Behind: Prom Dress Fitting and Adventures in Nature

Hello, hello! Welcome to behind the scenes for the prom dress fitting video. And I'm just about to start. I actually needed to practice my soft-spoken voice a little bit, and I thought I'll do that through speaking to you through this vlog. Hope that's alright. So this is a very fun setup. Me and Taylor have been working on it for a couple days and trying to set up just exactly the way that I've envisioned it.
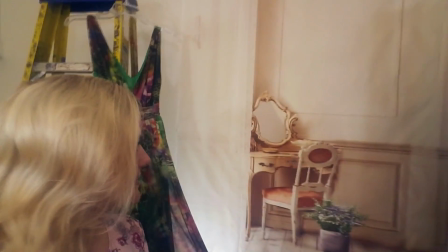0:28 So you will see this in the background. This actually is not supposed to be as wrinkly, but it is.
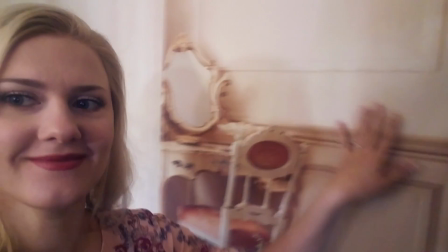0:37 And this is just mural. Is it mural? Like a background drop that you can purchase online.
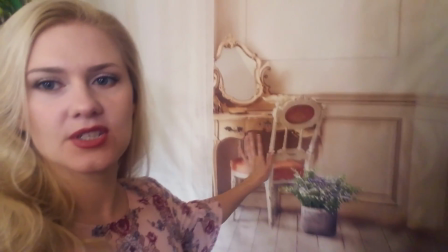0:45 Usually they use them in photography studios. So this one was just quite neutral and just kind of like a curtain and a table.
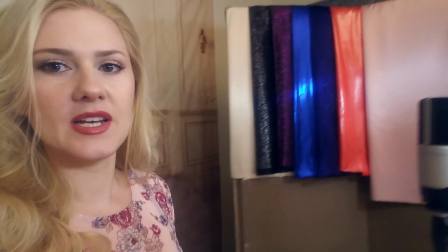0:53 So it looked nice. Then we've set up this wall is where I'm gonna keep all the fabrics.
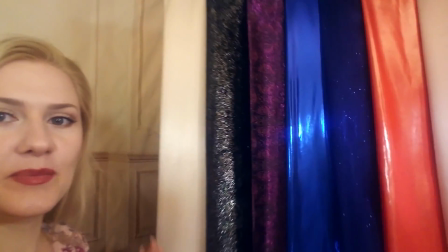1:00 I know it's misleveled, but you're actually going to see it this way.
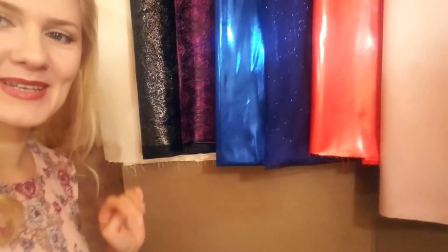1:06 So it's going to be nice and organized looking, but it's not. It's actually extremely unsatisfying.
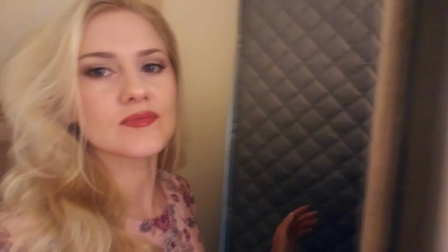1:15 But this is my sound wall, because this is our new studio. We've put this on the window again.
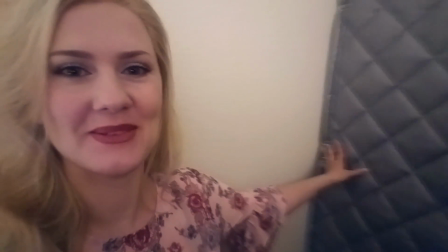1:22 You might see some light coming from the window because it's during the day right now.
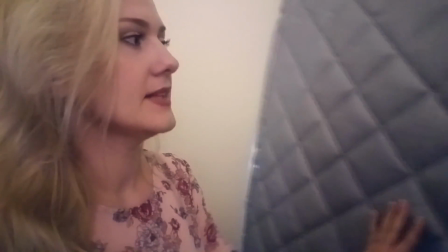1:27 So we have this wall, and it's actually very beautifully
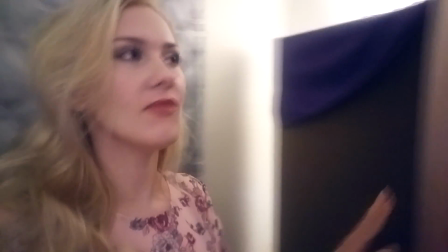1:33 stops a lot of vibrational sounds from outside. And then you have our sound wall right here as an extra layer.
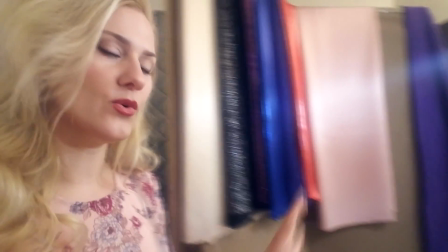1:42 And then you have the actual recording spot right here.
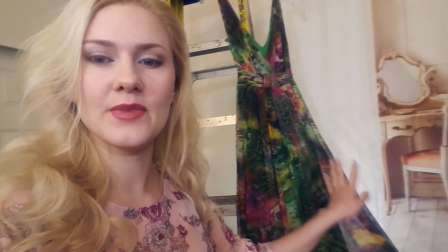1:47 Okay, so for another prop, I wanted to hang something cute, which is one of my dresses that is too small for me now.
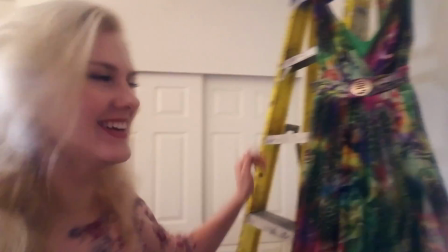1:55 I'm a little too big for it now. Look at it. Look how small it is.
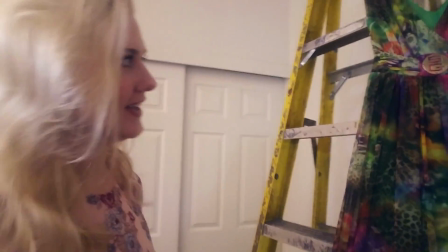2:01 But hey, maybe one day I'll get there again. And we hung it on this
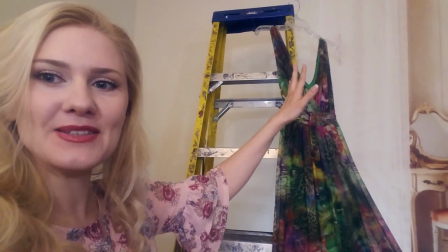2:09 letter because we needed something to be high enough to actually keep the dress length.
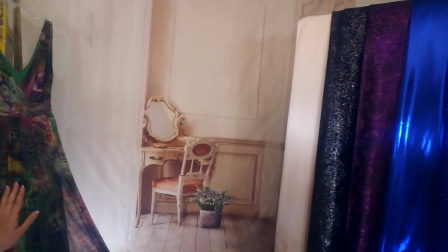2:14 And so in the shot, you only see like side of it like this, just half of it, which creates an atmosphere of, again, like a tailor store, like an alteration store.
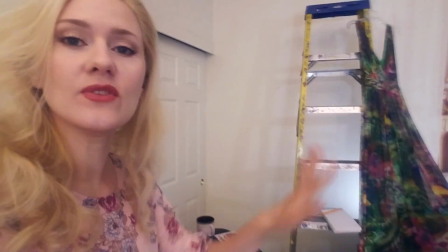2:29 So I thought it would be nice. And then after all of that are organizing, there's like chaos on the bottom.
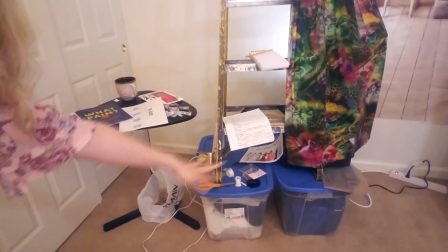2:37 Because we put the ladder on the tubs so it's higher.
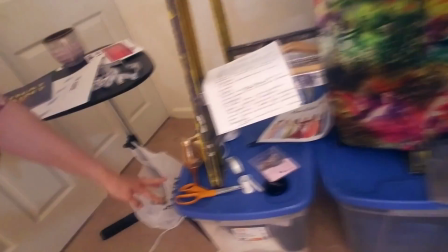2:44 And then I put just a bunch of stuff that I'm actually going to use throughout the video just to have a quick access for it.
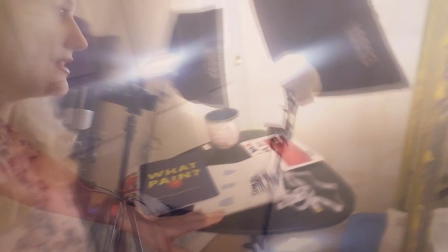2:50 And then I have different props as well. The setup is quite similar to the rest of my setups.
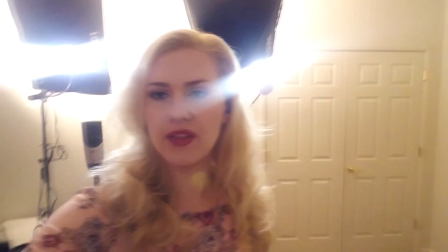2:57 The 3 spotlights are there, just kind of illuminating my face a little bit.
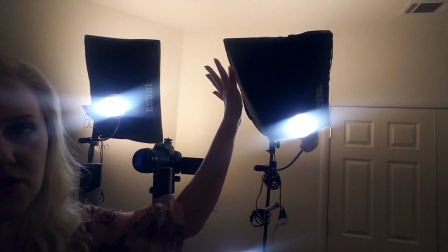3:01 And then I'm still trying to do the lights away effect.
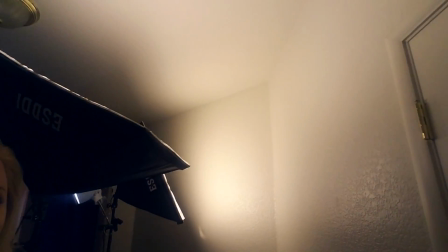3:06 So it's a warm yellow light that just bounces on the ceiling. And it creates a more neutral light. You see, when I'm even outside of those spotlights, creates a very neutral, kind of diffused light, which is something I like for some videos. So for some of the props, we're using actual, again, fabrics, and then a purse. I got shoes specifically for that, which are an enormous size,
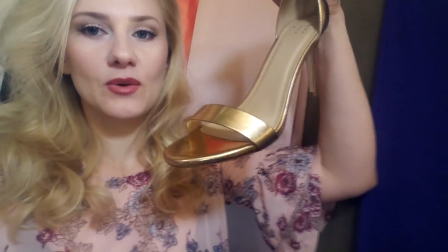3:36 which is not even my size, but these are the only ones that left in this style. So I'll have to return them since I didn't use them.
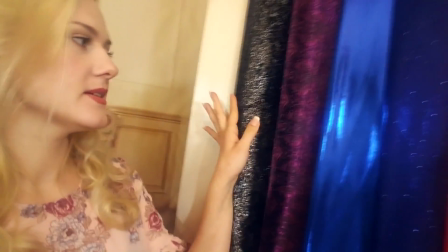3:46 And then for the fabrics, I've already had some of these fabrics, just kind of collected them throughout the years.
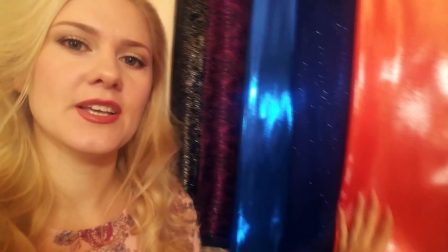3:53 And I'm gonna just touch them and gently present them to you and
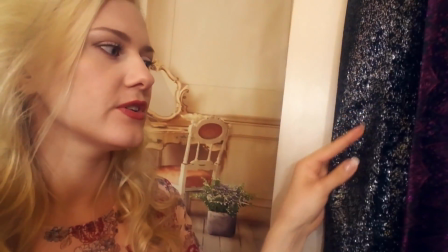3:59 explain which fabric is going to be good for what style of a dress and how it's going to
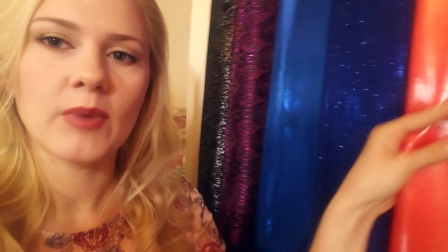4:07 be on your body.